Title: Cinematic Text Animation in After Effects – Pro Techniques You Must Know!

Hey, want to create stunning cinematic text animation in Adobe After Effects?
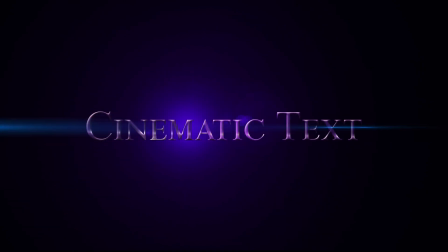15s
In this quick tutorial, I'm going to walk you through step by step how to make your title feel powerful and polished,
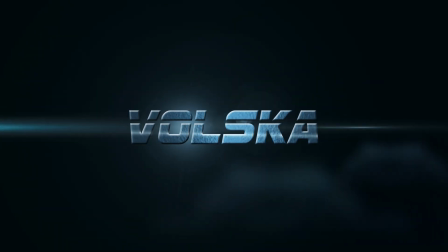22s
just like what you see in high-end movie trailers. Please, help him get to 10K subscribers this year.
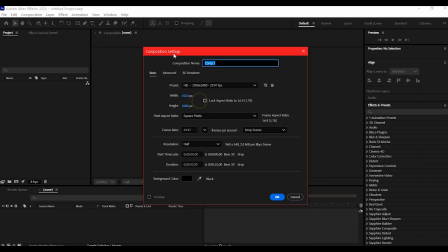33s
First, let's create a new composition and name it Texture.
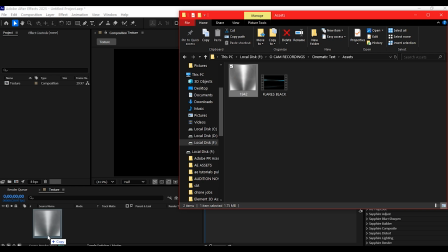39s
Drag in your metal texture image and fit it to the comp timeline.
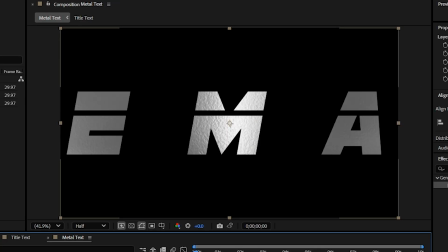44s
This will give our text a gritty cinematic feel later on.
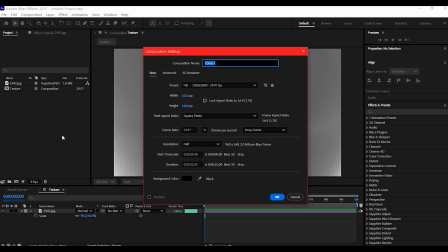51s
Now Ctrl N to make another composition and name it Title Text.
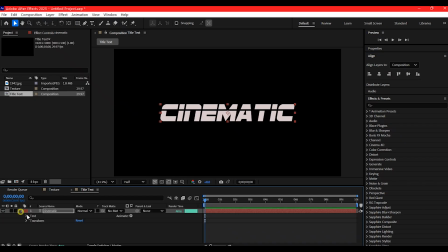57s
Add your desired text, click the animate arrow and choose tracking.
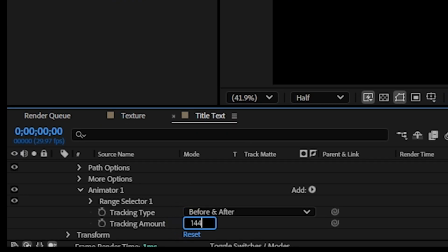65s
Set the tracking value to 144. Expand the range selector.
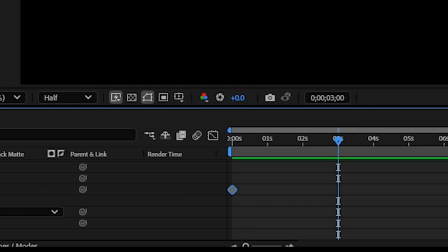71s
At 0 second, add a keyframe to offset. Then go to 3 seconds forward in time and set it to 100.
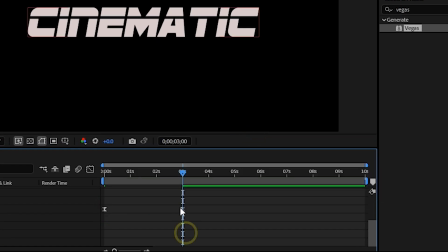79s
Easy ease the keyframes and adjust your speed graph for smoother motion.
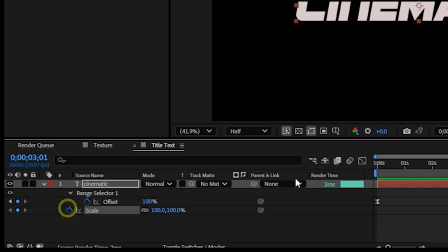85s
Next, keyframe the scale properties of the text between 1 and 3 seconds to give it some punch.
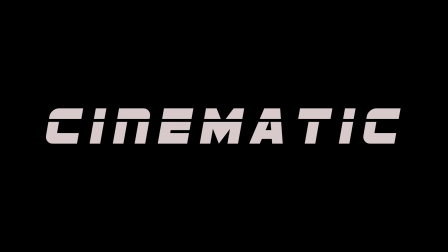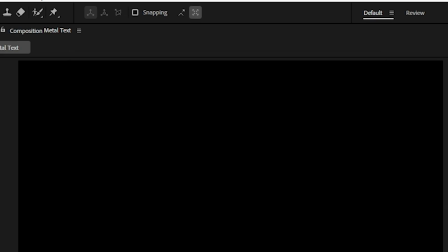99s
Create another composition and name it metal text. Add both your texture and title text comps to the timeline.
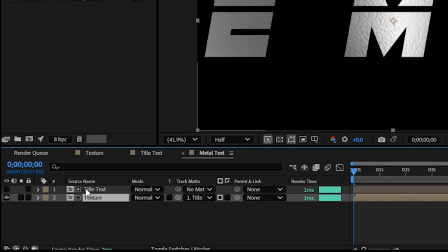109s
Set the track matte of the texture layer to alpha matte the title text.
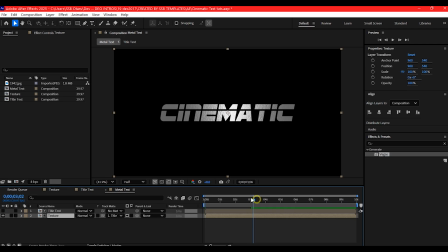114s
Now the texture is mapped perfectly onto your animated text.
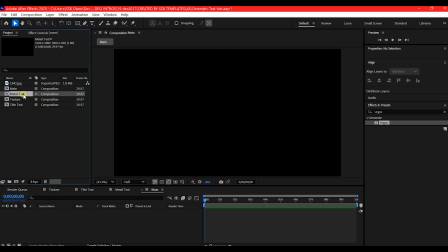119s
In a new composition named main, bring in the metal text comp.
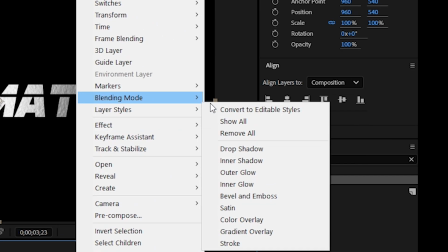126s
It is time to style it. Right click and go to layer style and add babel and emboss with a size of 8.
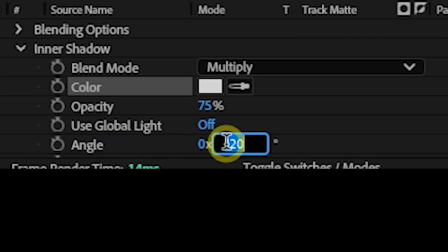136s
Add inner shadows. Change color to light gray, angle to 320, distance to 15 and size 12.
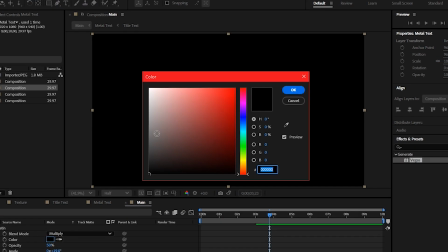145s
Now add satin with a mid-gray tone for subtle depth.
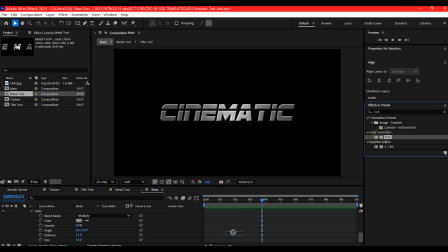154s
From effects and preset panel, apply a tint effect. Change the white to a cool light blue.
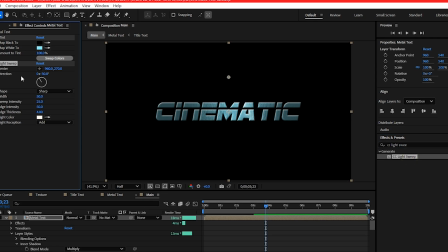164s
Add a CC light sweep, set direction to 91,
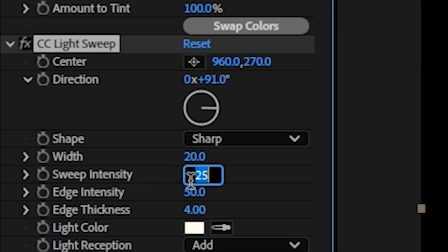169s
width to 20 and sweep intensity to 50.
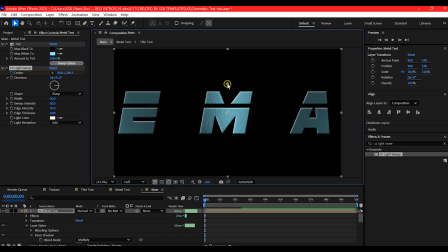173s
Animate the center to move top to bottom between 0 to 3 seconds.
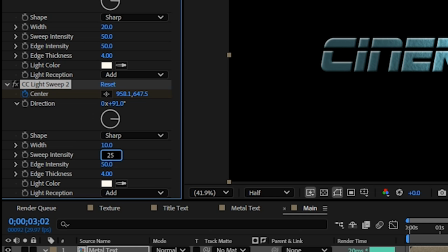181s
Duplicate the CC light sweep. Set width to 10, intensity to 25, and offset the animation slightly for added shimmer.
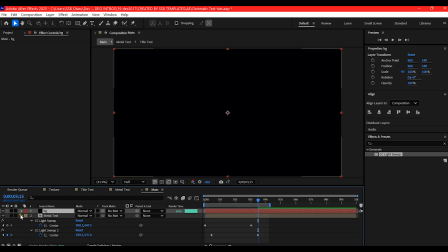192s
Create a dark solid layer as your background. Duplicate it and apply lens flare.
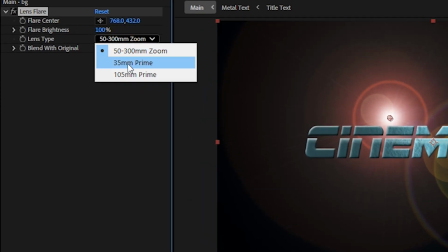199s
Set it to 105mm prime.
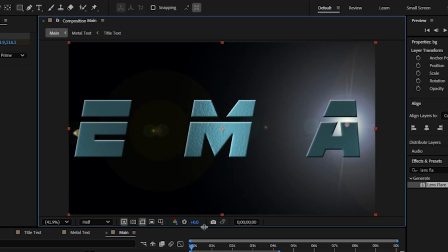202s
Animate the lens center to pan across the text from right to left in 3 seconds.
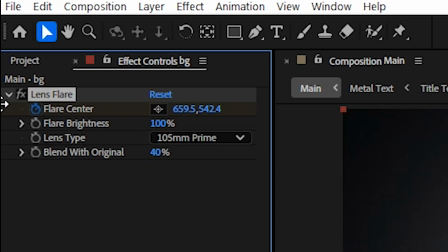210s
Set blend with original to 40 for a subtle glow.
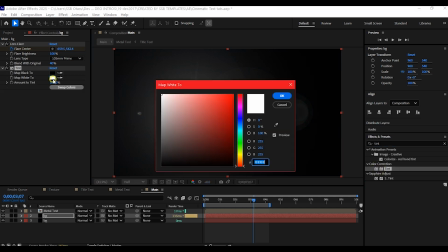216s
Then add a cool tint effect.
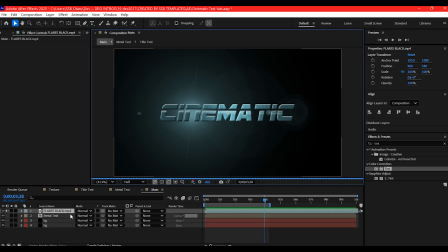219s
For a cinematic finish, add a lens flare stock footage on top of your composition.
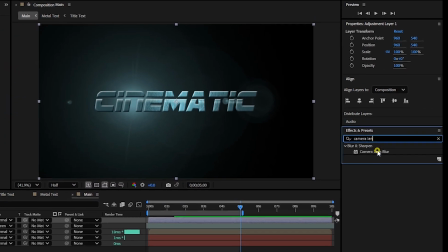228s
then apply a camera lens blur on an adjustment layer and keyframe the blur radius from
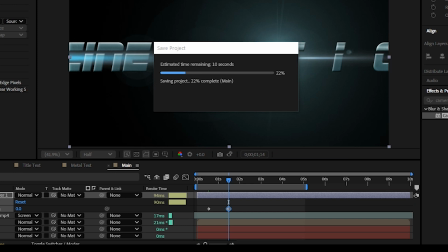236s
25 to 0 between 0 frame and 115 frames add
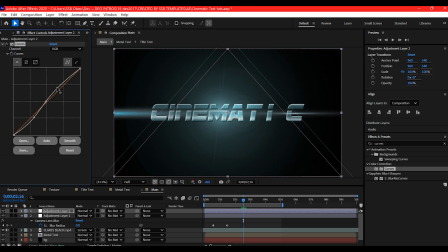243s
another adjustment layer and apply curves for beautiful cinematic contrast and color correction
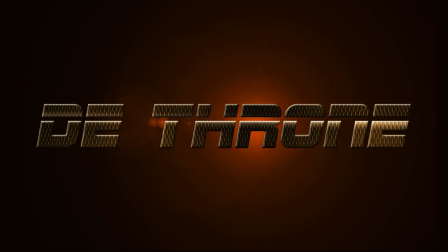251s
and that is how you create a cinematic text animation in Adobe After Effects.